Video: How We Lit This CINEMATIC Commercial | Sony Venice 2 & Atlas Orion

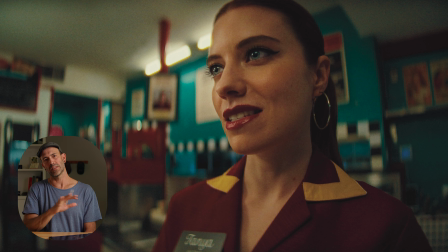(12:11)
If you didn't use practical lights and you had lit this with a big soft source off to the side of the camera, you would be getting this really large light and it just wouldn't look real. It wouldn't be believable and it wouldn't be as dynamic as these point sources of light.
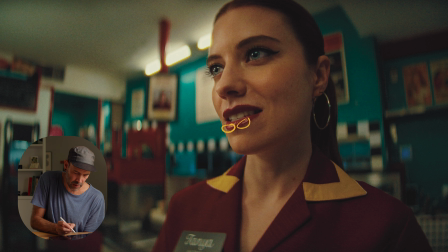(12:27)
We're also getting these interesting pops of light on her lips. We're getting it there as well. You know, we're getting that eye light. And we're getting even interesting pops in the background. You know, we have some of these things here that are just catching these light sources that, because it's practical,
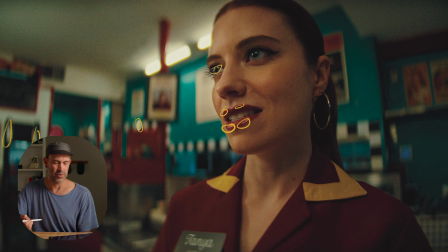(12:43)
it's giving us a more realistic representation of that lighting than if we used a big soft source. Now, the other thing that I think is really working well for us in this shot is the mix of light and dark. So we've got this dark edge over here, and then we have a sort of a lighter spot here in the middle.
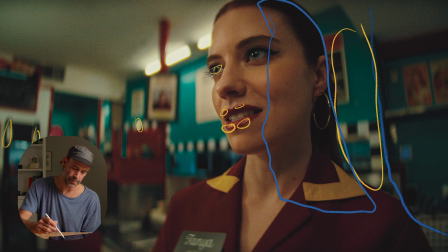(13:02)
Then we're going to another dark with the shadow side of her face, getting pop of light here, and then finally more darkness over here. And so we're just creating this peppering of light and dark that creates a dynamic image, pulls the viewer in.
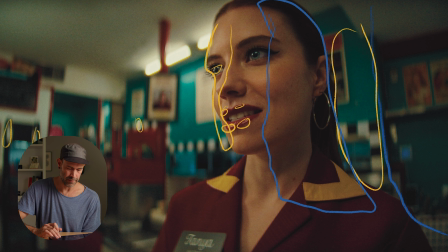(13:19)
Now, on that note of pulling a viewer in, pull these things off here. Another thing I think is really working well for this image is we've got great leading lines. Everything is just pointing us right to our subject. All of these lines are saying, you know, look right here.
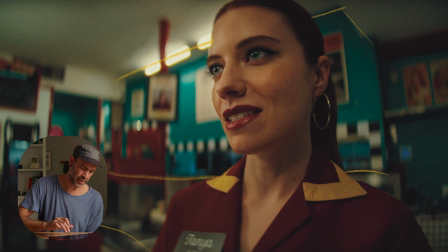(13:36)
Let's just talk through a couple of the other lighting fixtures that we're seeing here. Most of this, as before, was the same. I think we had a source here and then another source that's like kind of closer to camera here. We would have probably cut this one out, and that's how we're kind of getting this darkness back here.
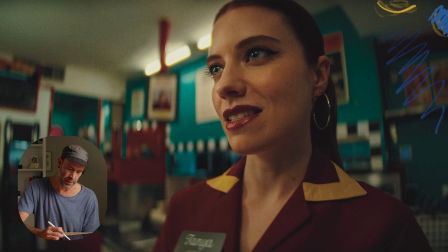(13:55)
But this closer one is still on, I believe, but we have rotated the black wrap side to not have it be so overpowering. We probably even lowered the levels a little bit. And then we've got those 4 light sources out of frame, you know,
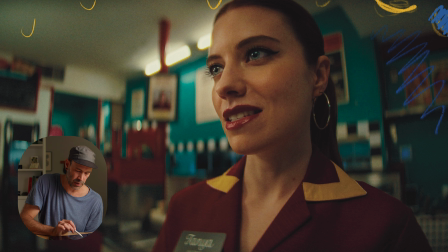(14:11)
working our way down the bar overhead that are creating our main light source and creating that nice little catch light that we're seeing in her eye there. In addition to that, some light sources that you couldn't really see before. Here's the quasars in the back. We've got 2 MCs, I believe these were MC Pros,
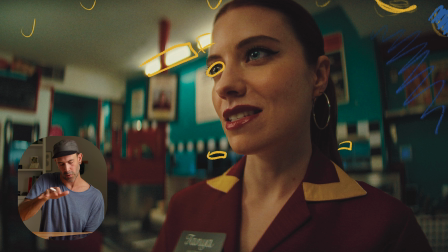(14:28)
that are tucked up and under this little entryway into the kitchen, just creating some light on the countertop there. The whole window here is being illuminated by, I believe it was a 600 back here that's just firing at the ceiling, just kind of creating some fill into that space.
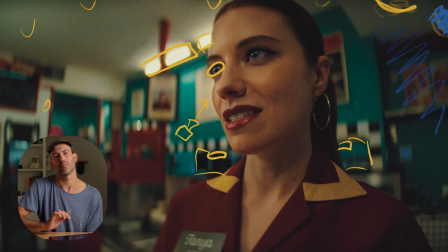(14:45)
We've got a little MC tucked in here inside this little cubby area, just bringing some light into this area. We've got that MC inside this cooler. It's creating some light. We might have brought in a big solid here
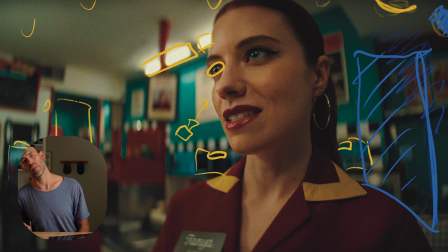(15:00)
just to further control the light on her and make this sort of like a really contrasty looking image. I don't remember if we did that, but regardless, we were trying to create shape on her face by the right side of the frame having less light and the other side of the frame having most of the light coming from that direction. So that is a quick breakdown of how we lit this scene practically. I am so proud of this piece. I couldn't have done it without the incredible team we had together. Caleb did an amazing job of bringing this idea to life, and I just feel so fortunate to have been able to work on this project.
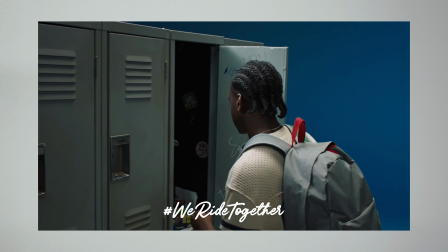(15:36)
There are 3 other spots associated with this campaign. They're all for a client called We Ride Together. They're an organization in the States working to end sexual abuse within sport. And it was just an absolute pleasure having the opportunity to create so many different feelings, so many different looks for their campaign. You can see all the different spots we created on my Instagram. I'll be doing a breakdown of all of them over the next month or so. I just thought this one was a particularly interesting one to look at because I think it's pretty neat that we're able to do this with practical lighting, and yeah, just really proud of it. So thank you all for being here. I appreciate you all watching the channel and following along.